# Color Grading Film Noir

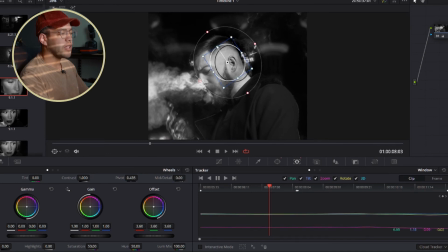737s
Let's scratch that because I think that's cool. So let's turn it off and add another one and try something else. We're gonna do another square one again and see what this looks like. So let's go, bam.
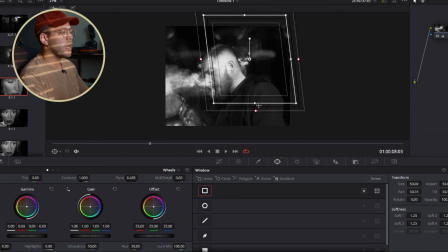749s
Let's zoom out. We're gonna add like this vibe. Go like this. We're gonna bring down the blacks. We're gonna create another shadow. We're gonna make it so it looks like a shadow is just on that side of the screen.
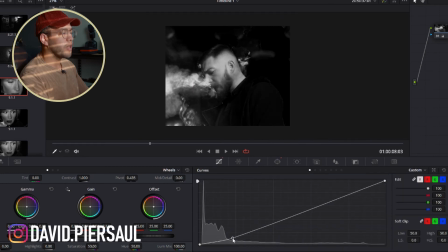764s
I'm actually gonna go into the curves and just do them that way as well because those tend to be more contrasty like that. Not too much on the highlights though. There we go.
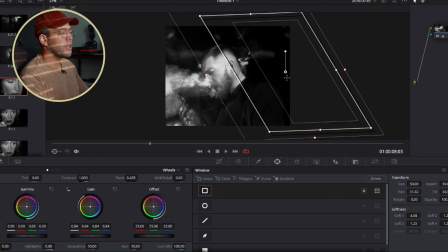775s
All right, and let's find our windows again. Bring that back like that. And let's zoom in and see.
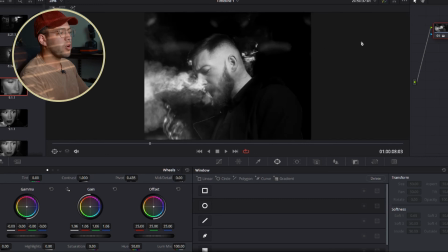782s
See, I like that a little bit more. Now, it might be messing with this apart a little bit, so we might just bring up the black so it's just not crushing that over there. Like that. That's how I like it. I like it the most like that, I think.
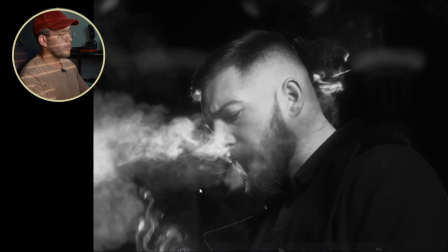793s
Let's turn it off and on. If we full screen it, I'm digging it, bro.
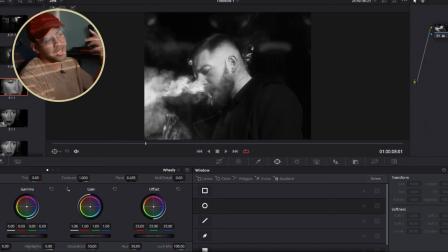799s
It's just doing a little bit more. It's just that little extra. And then we're gonna add that grain again. Let's do grain. Sweet. That is dope. I love it. Let's save, because you never know. All right, and we're gonna do one more clip. This is gonna be one where it's a landscape.
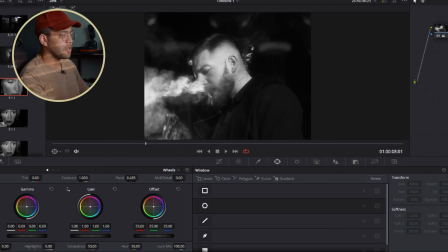814s
We're not messing with too many faces, so you can kind of see the difference in between those types of shots. So let's see, so we got clips.
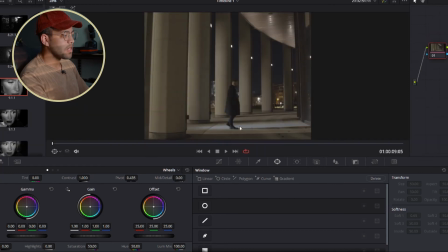820s
We're gonna go over to this one. This is one of my favorite shots of the whole video, and I wanna show you kind of how I went into it. So first of all, saturation, let's bring it down. Let's correct it, make it as high contrast as we want.
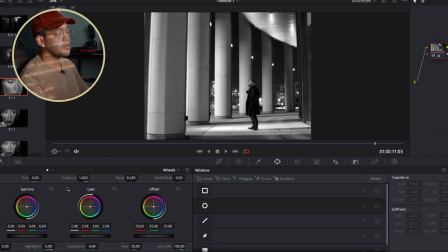834s
I'm gonna bring up the brights a lot on this one. That way we can have that high contrast already. I mean, I already like the image. It might look very similar to what we have in the video already, but it's not quite there yet. Let's add another one. And we're going to add some, some curvature to this.
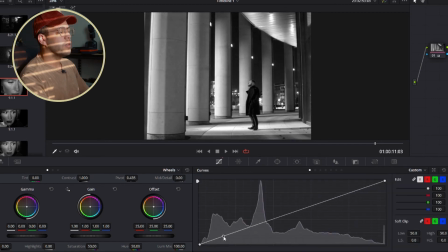850s
Bring some of that contrast even more down. Bam. There we go. Now it's looking decent. Let's bring the midtones down a little bit. Yo, I'm feeling that though. Oh shoot. The sun's right in my eyes, guys. Sorry for the, the sun's right in my eyes, guys.
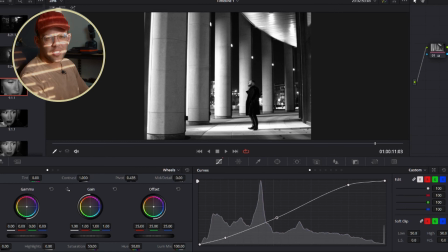868s
Sorry for that glare, but I think it was kind of dope. Okay, so let's add another one. So look, this image is something that I would be decently happy with. But for the most part, the devil's in the details, so we're gonna try to bring something more alive into this. So we're gonna add another window. The windows are my best friend in this video because it just adds those details.
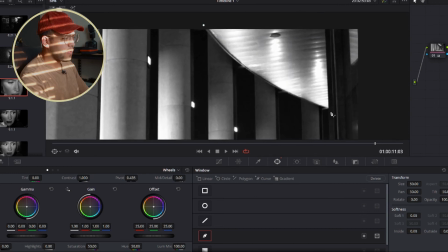886s
And we're going to try and make it happen over here and just bring down that, see that? We're gonna try to bring some more out of this right here.
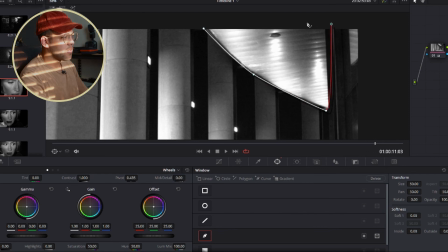903s
that. Like that. Nice fit.
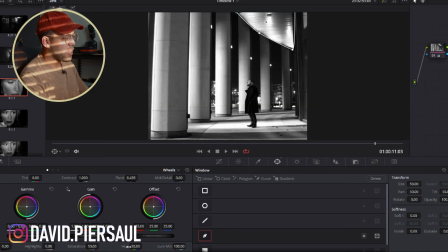909s
So that's going to do only damage in that area, and that's when I'm going to bring up this thing I like. It's called midtone / detail.
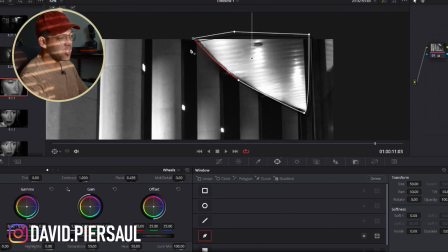915s
What this does is it's going to just add some like texture to it, kind of like almost like the sharpener or like the structure thing in Instagram. I know most people are familiar with that, so pretty much just going to do some damage in that area. It's going to dirty it up a little bit, and we're kind of looking for a dirtier texture image in this overall anyway.
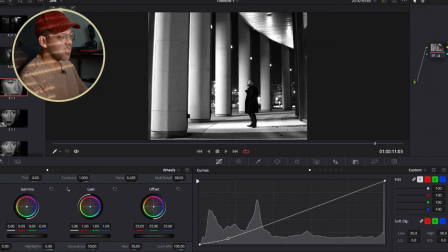933s
So let's bring that down. Look at the subtle difference that makes. Very subtle, but it does some damage. I like it. We're going to add another layer, and we're going to add that grain one. And look at that. See the before and after? Let's do the before and after the grain.
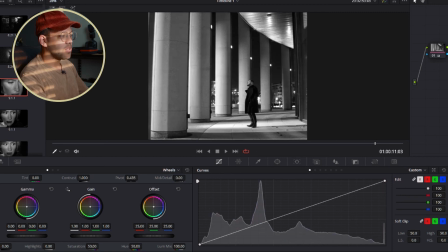949s
Very subtle. Before and after the texture, contrast. That, obviously that's the we're bringing on the saturation. So anyways guys, a pretty simple video. I didn't want to go too advanced because it is black and white, so there's not much to dig into here. Black and white for me is a little bit easier to grade, especially when you have the proper lighting, and it's Noir, so it's meant to look high contrast, etc. But if you would like to see more advanced color grading tutorials, which I would be more than happy to do, please let me know in the comments.